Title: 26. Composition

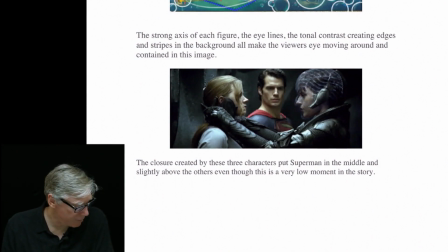0:00 In this image, this is a frame from Man of Steel. I have a number of film images in here, but this is a case of closure, and you're going to see kind of the strength of dominant and subordinate eye lines, and I'll show you that here too,
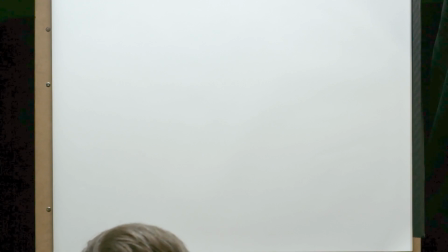0:17 if I can draw up on the board. In this image,
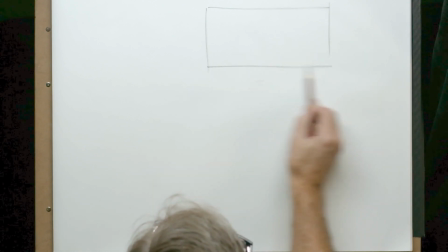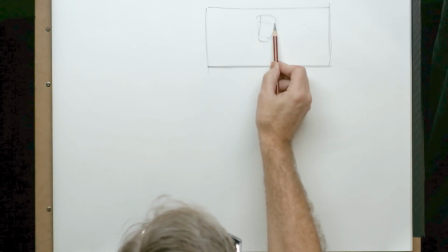0:31 of course, a little bit higher and in the middle is Superman in here, but Superman is pretty much looking straight forward, right?
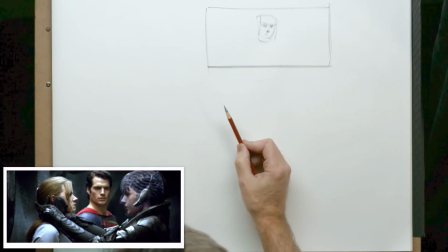0:39 He's pretty much looking straight forward in here.
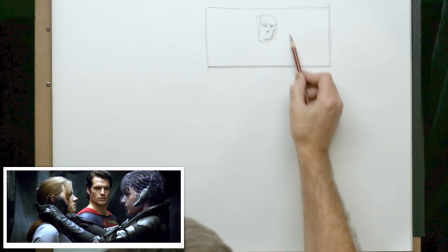0:47 Okay, and then we get this character over here.
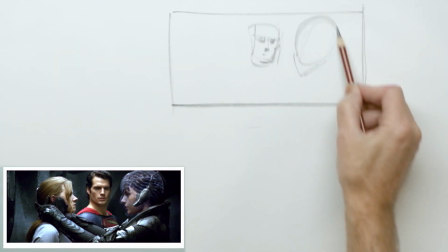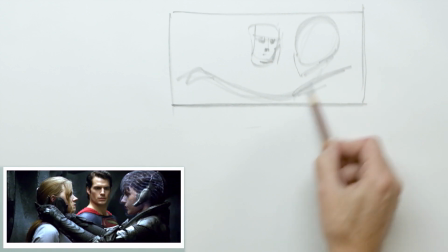0:58 Now there's a continuous line over here, so it closes the frame.
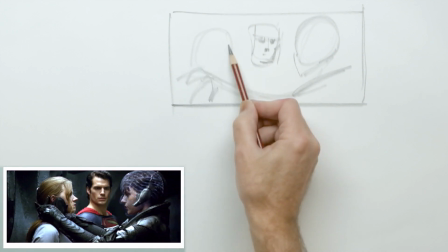1:04 And then we have the other person over here.
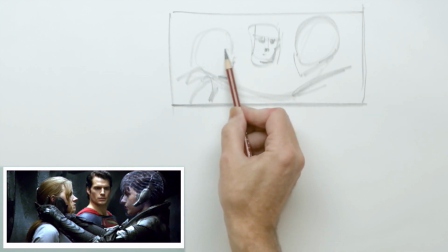1:10 Okay, now what's happening is we have this strong eye line between these two. This person is looking over this way, this person is looking over this way.
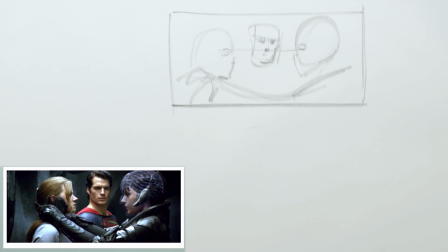1:19 And just like we were looking at before, when you have two of those things combined, like the contour and the tonal quality, when you have two combined, it doubles it up.
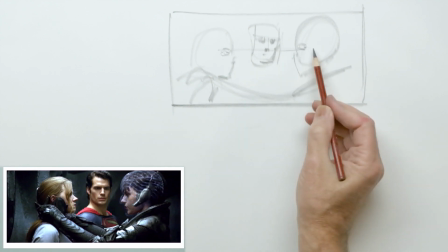1:30 So it makes this, because she's staring at her and she's staring at her directly, it makes this eye line dominant.
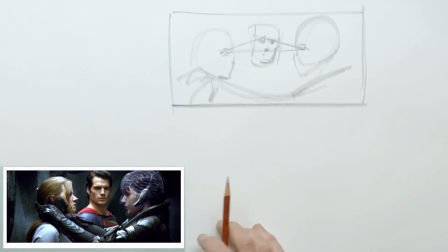1:38 Now we have this as closure. This is our closure right there. But you can see how strong this eye line is. He's secondary.
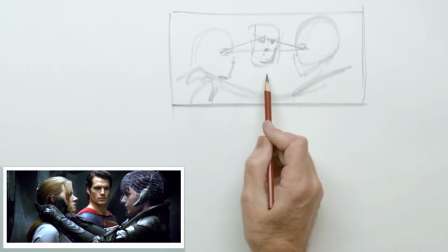1:47 Even though he's looking almost straight into camera, he's just secondary compared to them in terms of dominance and subordination.
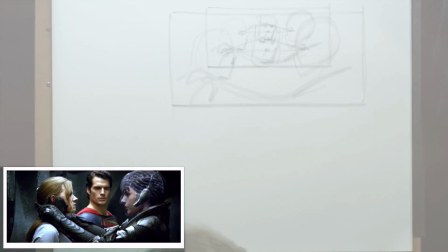1:55 You see that? They really steal the show here.
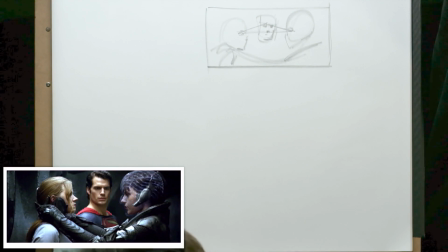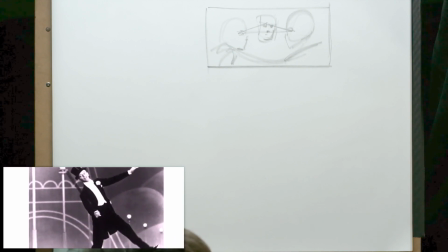2:10 Here's another example. This is an example from, there's a couple things going on here in this image.
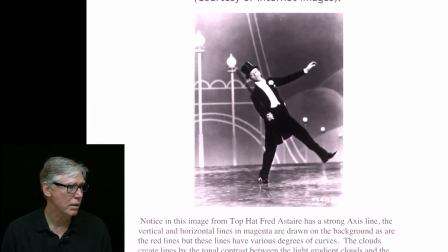2:18 And this is from Top Hat with Fred Astaire. And so, but he uses a strong axis. His dancing in this sequence, he's dancing with a bunch of other male dancers, and they're all wearing the same outfit.
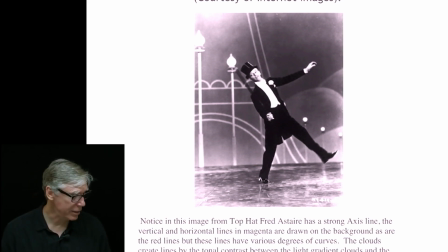2:36 So how do you tell one over the other? Not in this image, but how do you tell one apart from the others? It was his axis. Okay.
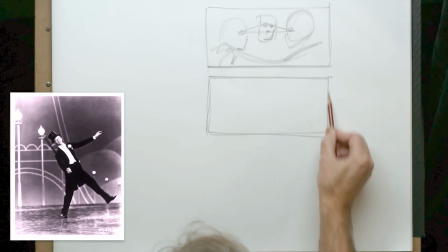2:52 So if I'm drawing.
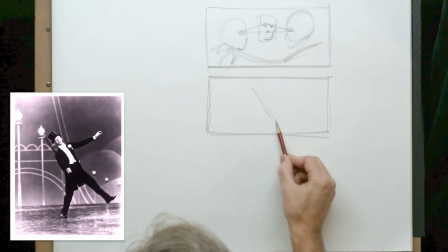2:55 If I'm drawing him in here, he's at an angle like this, right?
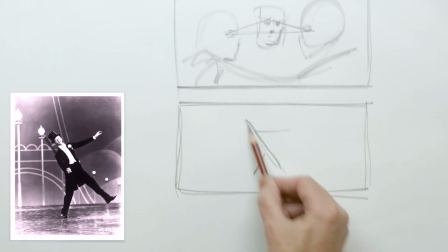3:04 So he has this strong axis line like this.
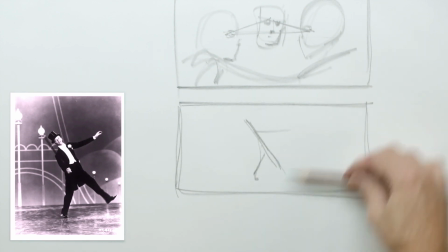3:07 And if you watch the movie, you'll see that he might be at an angle like this, and all of them wearing the same thing, they're all uniform.
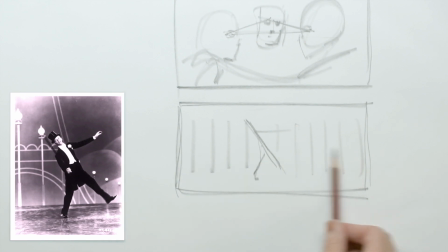3:18 So compared to all of these, if you make these monotonous, he becomes very dynamic. So that axis line becomes very, very dynamic. Okay? Now there's other lines where two intersecting planes, that's this one.
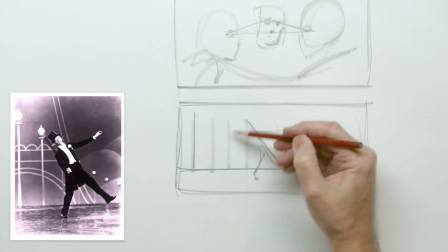3:33 Okay? And then these are drawn lines with the poles, with the light posts, right?
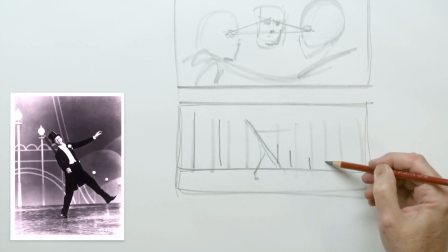3:39 And then down here like this. Those are lines drawn on.
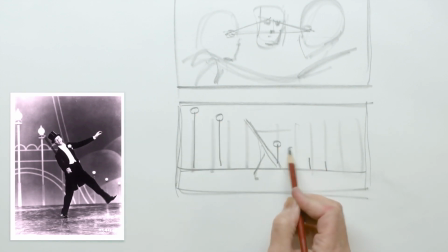3:45 Then we have the lights themselves. Those create closure.
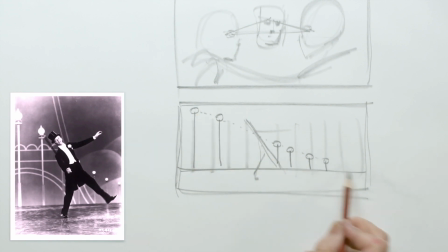3:53 Because our eyes will connect the dots from dot to dot to dot to dot. You see? So we get that.
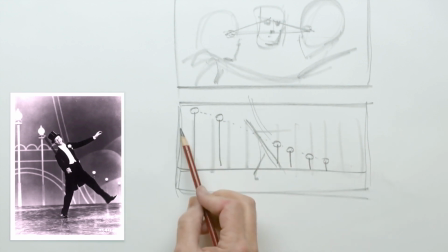3:59 We also get the other curved lines, there's variations on that theme. We get the line across here, and then one sweeping line down here.